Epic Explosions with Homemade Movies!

Hi, I'm Dustin. Welcome to the special episode of Homemade Movies, Epic Explosions. Unlike that one was not epic. Roll the montage.
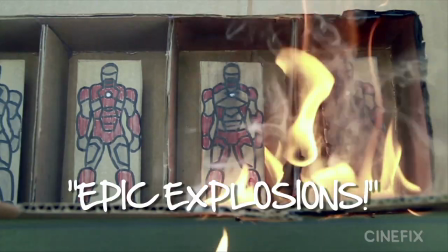In this episode, we're going to be taking a look back at some of our best miniature explosions and fire and sparks and stuff. Now, please don't try any of this at home. We take safety precautions. Don't mimic us and burn your house down, but we're going to show you how we do it.
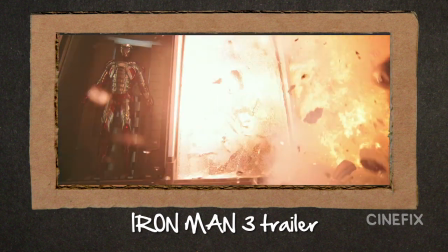33s
In our Iron Man trailer, Tony Stark has a gallery of Iron Man and suits that need to explode, so we had to figure out how do we do miniature explosions. Made a bunch of little drawings of little suits and lined them up. Turns out just lighting a little lighter under it and then spraying it with some WD-40 makes a nice little poof. Looks really big and epic on camera, but it's very small little poofs of fire. But when you shoot it at high speed with a fast frame rate and up close, looks really big and epic.
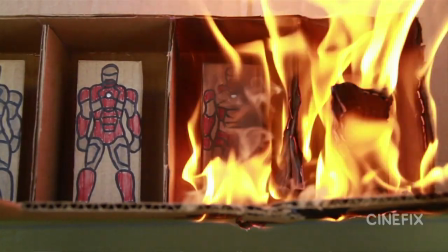57s
So that's what we do for all of our miniature stuff whenever we need a big explosion. In our homemade RED 2 trailer, there are a few explosions. One of them is an SUV that totally gets flipped on its side.
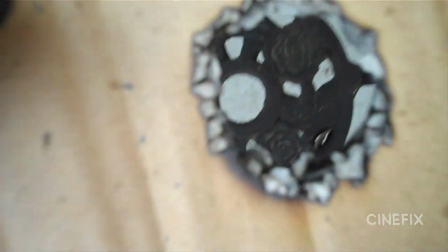69s
There's a stick that's going to push the car up, and then there's a hole in the ground the SUV sits on top of. The hole is where we shoot the fire through. Now, I don't know if a car would really flip like that in real life, but that's what happens in the trailer, so that's what we've got to do.
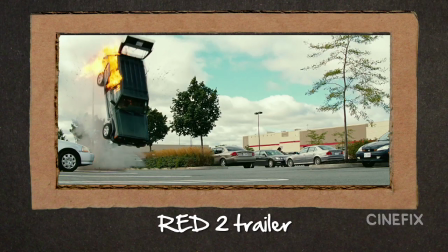81s
So then there's also a car exploding in a parking lot. My patio table kind of looked like gravel. Put some cars, a little building, put some weeds in there. It looks like a tree, and then we just fire off our little explosion, poof, and flip that thing on the side, and there you go. Looks like a big massive explosion on camera in the Fast and Furious scene There's a shot that goes down into the engine and they see like a
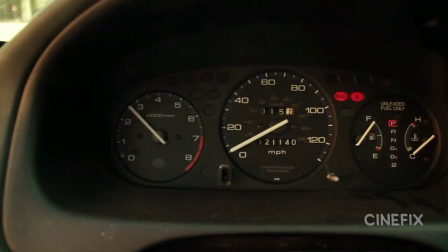102s
little spark and like a fire happens And I just went upside down inside my broiler under the oven and turned it on and when that whole little thing like lights up You get this cool like row of flames coming out. So it looked really cool Some of the biggest fireballs that we've done were in our Star Trek Into Darkness trailer where we've got future London being bombed
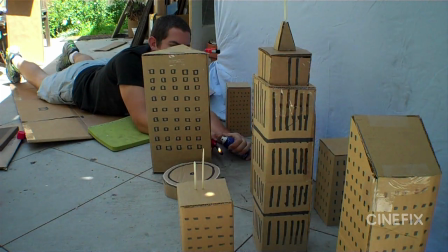123s
Same trick you know lighter WD-40 but we set up a bunch of cardboard buildings you can see John's arm reaching in the side behind the
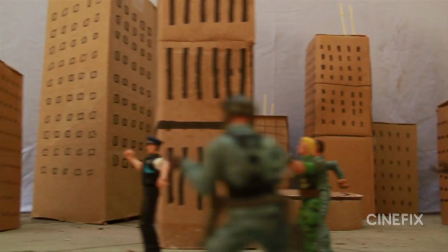130s
buildings but it goes by so fast that you don't usually notice. Next shot was just setting up some pedestrians I'm moving the camera by really fast and then we just shoot some fire down on there.
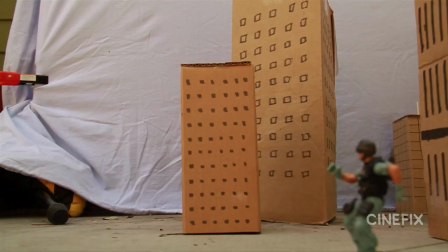138s
It goes by so fast that nothing's even in danger of lighting a fire or anything it just looks so big on screen but it's just that little poof fire and that's it.
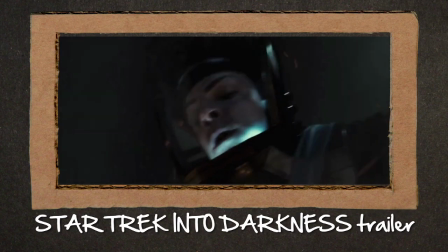145s
Spoiler alert the terrorist turned out to be Sometimes you just need a huge wall of fire So use my friend Samantha's fireplace because I don't have a fireplace that
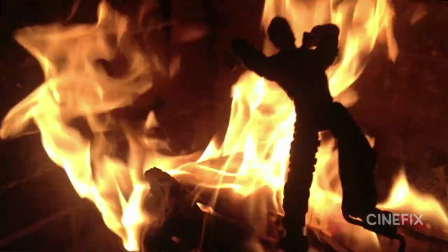154s
works So anytime we need like just a full solid wall of flames Just go to the fireplace and put something in front of it
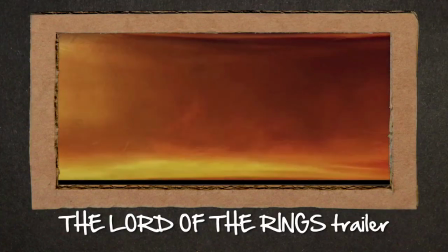160s
in the opening shot of the Lord of the Rings trailer that we did There's a big fireball that kind of goes along what turns out to be the inside
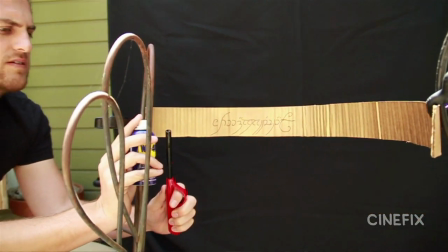165s
of the ring We just built a piece of cardboard and wrote the elvish writing on there and then tried to get the fire to sort of go along The side of it also there's one quick shot where Aragorn throws a torch So we had John throw a fake
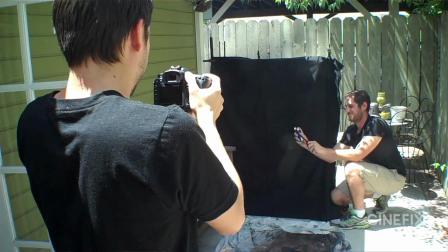177s
torch then we quickly dissolve to a separate fire element that we shot Since we shot so many fire elements against the black and they're just straight out of the
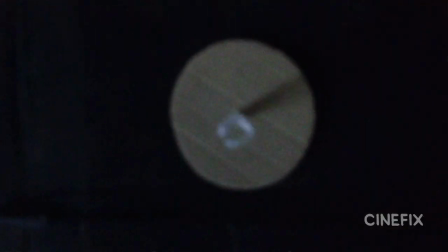183s
camera They've come in handy and we've already just used it recently in the energy game trailer We just needed a generic puff of fire little explosion nice and centered. So we use that As you can imagine there's a lot of fire in Catching Fire So when we did that trailer homemade there was
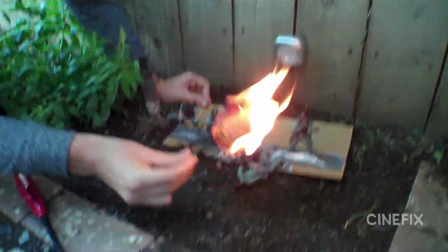198s
a lot of miscellaneous fire shots You just have to look at the trailer shot by shot like usual see what do we need? What's the safest way to do this? What's the easiest way to do this? There is a really cool shot of a guy with a flamethrower So you look at the original and try and match the angles of it.
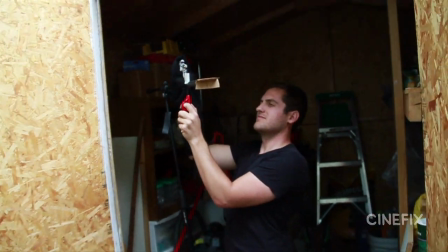212s
It's now shooting towards the camera So you got to be careful you don't get too close obviously the camera is further away We're kind of zoomed in and this is the
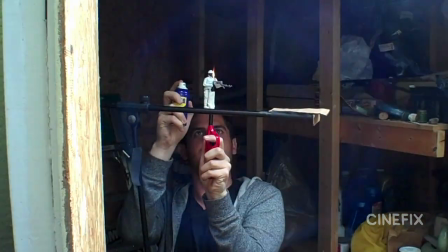218s
first time actually that instead of seeing John's hand up in there We needed to be dark So we finally got around to
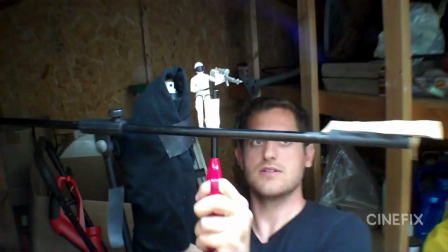224s
like putting black tape over the little WD-40 can and putting his hand in like a black sleeve So when it pops right up in there against the black background, you just can't see at all We had a couple of firsts on our Back to the Future scene. It was the first time that we used these sparklers that we found that are made for, I think, birthday cakes.
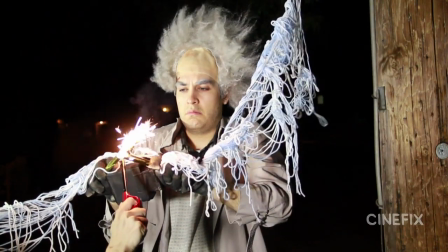239s
Also, we used sparks with live action for the first time. Usually we're doing fire or things like with miniatures. But this time, Doc Brown needed to have some sparks in his hands.